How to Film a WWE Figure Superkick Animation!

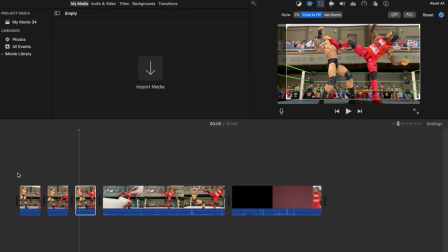[7:57]
um yeah just so you don't see the display stand and
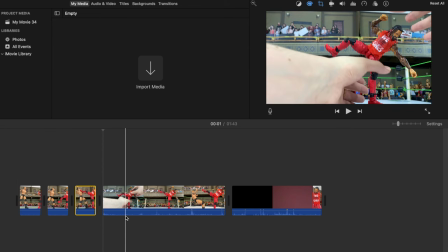[8:01]
yeah there you go and now i gotta find the file of
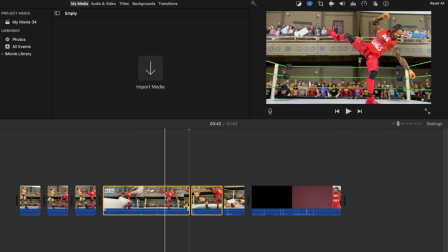[8:07]
where randy took the bump and i gotta cut that out see there's no hand
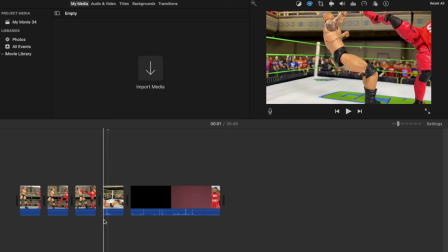[8:12]
really shown you can see randy just fall i'm just gonna cut it out as closely as
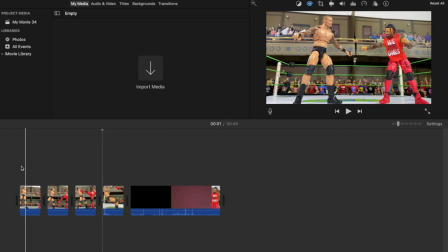[8:17]
possible because i see people often like, you know,
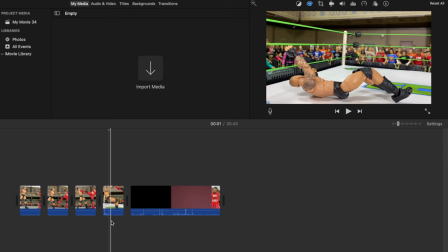[8:21]
stuff kind of like doesn't look like it's smooth, like you can see like people are holding the figure and then film them fall,
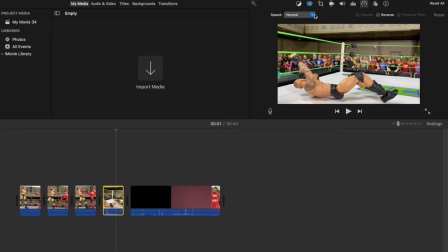[8:29]
you just want to pretty much edit that out and just film the fall. And it looked kind of fast.
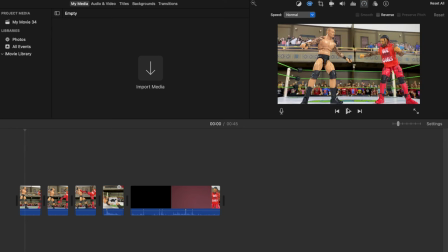[8:35]
So I'm going to slow it down to 80%. And I think that should look good.
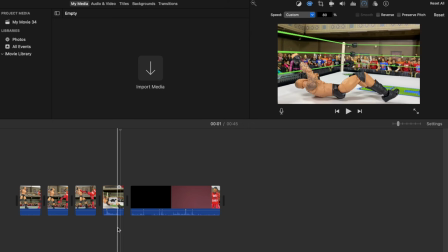[8:40]
Yeah, okay. Now we have Randy, Randy's fall.
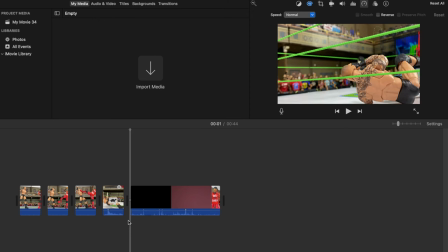[8:44]
And we're going to add in the Randy's little cell here that I filmed as well that you saw. And yeah, we're gonna edit that. And you can see a finger a little bit in the end. So we're gonna, we're gonna edit that out as well.
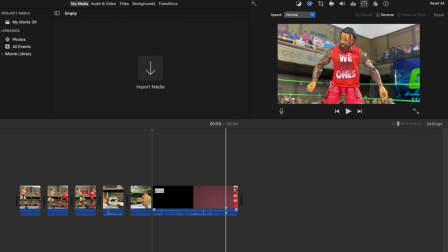[9:04]
We're gonna just like with the display stance go in a little closer. And yeah, they're also on Jimmy, we just get in the shot.
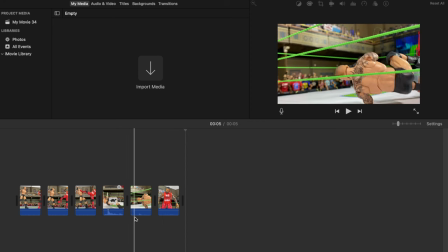[9:14]
And yeah, that's pretty much what it takes to film, I would say a pretty decent looking super cake. Now, finally, we like I said,
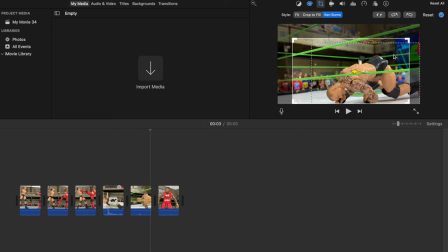[9:27]
we're gonna as well do these this little thing here on Randy to make sure that the fingers are not actually showing.
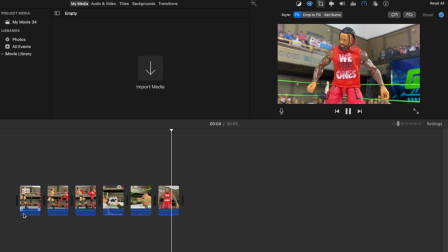[9:36]
Okay, that's fine. And there you got Jimmy. Okay, now the final thing we got to do is we got to make this come to life and add in sound effects.
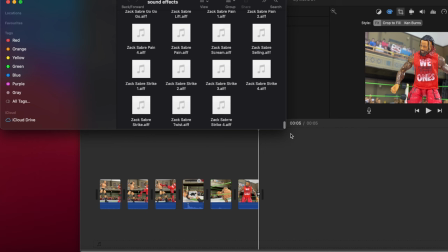[9:46]
And that's where I feel like most fetters out there, they're lacking, but I got like 1000 sound effects in here over time. And yeah, it just takes a whole lot of work to find them like,
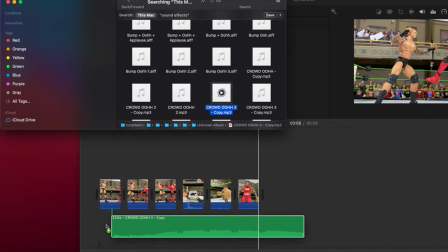[9:58]
and nobody's going to give them to you because it's just like so much work to
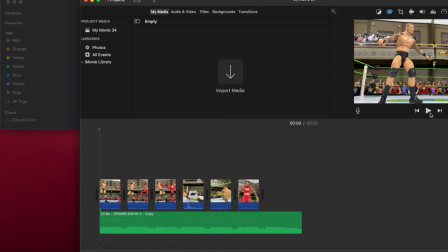[10:03]
find them and yeah this is like days and days of editing so this is my favorite crowd sound that i just put in the
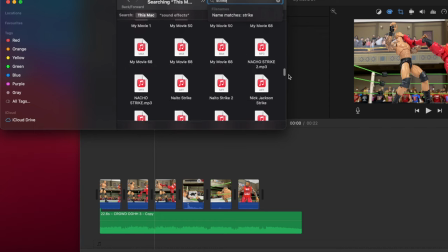[10:12]
background and then i gotta find a strike i have ton of strikes um by wrestler or regular ones like this one this is one of my favorite
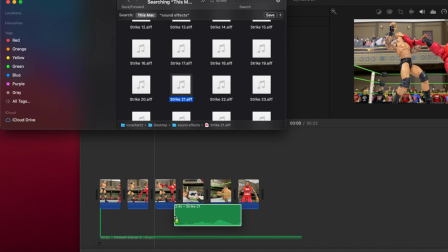[10:22]
ones um because it has such a good reaction from the crowd and these types
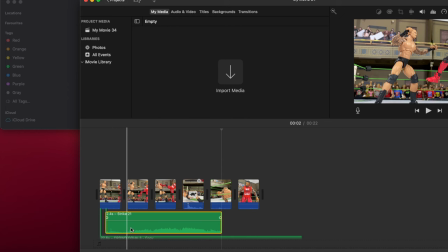[10:27]
of things are incredibly rare to find so yeah I'm gonna add that one in there gonna add it in where you can see the sound from the kick coming in exactly where the foot of Jimmy hits Randy's Randy's
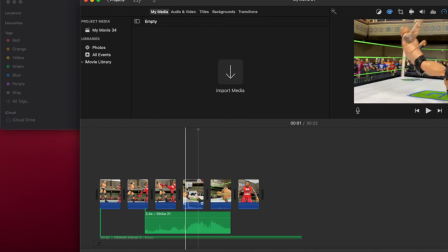[10:45]
jaw there you go nice super kick with the sound even better
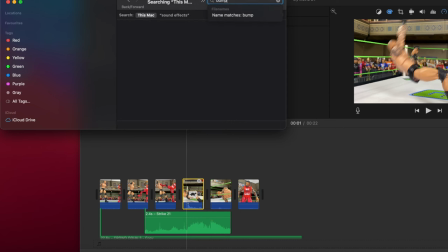[10:50]
right okay now we're gonna move on and add in a little bump you know
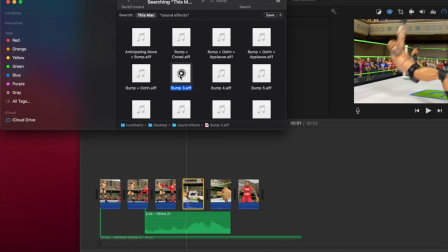[10:55]
there's a couple of i i mean i have different sound effects so i'm just going to take the one that i feel like is closest to the bump that randy
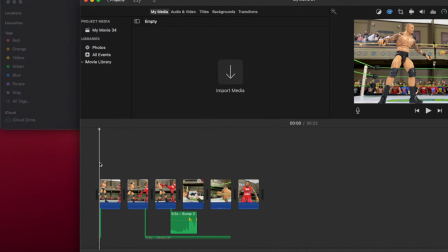[11:04]
took i'm going to turn off the volume of the video itself so it just ends up being there with the bump sound effect
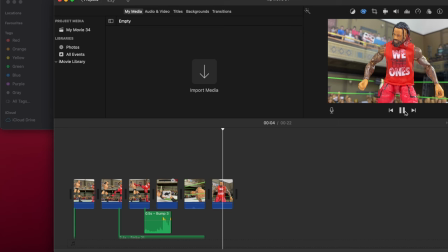[11:12]
and there you go there you got a super kick pretty much
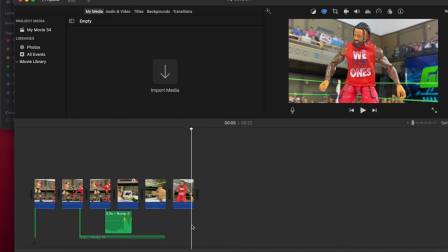[11:17]
um yeah all the way from the start till the end and
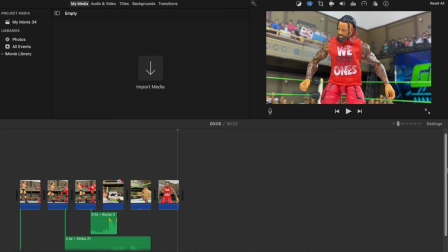[11:22]
uh yeah i hope you guys kind of enjoyed this little video i just did it because i had
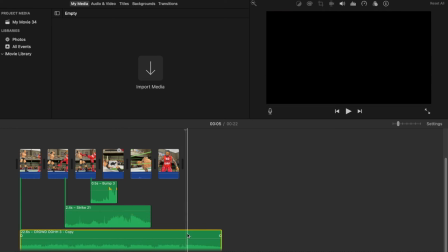[11:26]
nothing to do i'm waiting for some customs and some voiceovers so
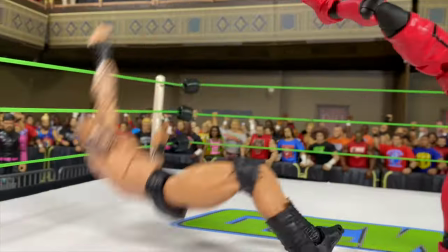[11:31]
i had nothing to do so there it is the final result the super kick from jimmy to randy orton hope you enjoyed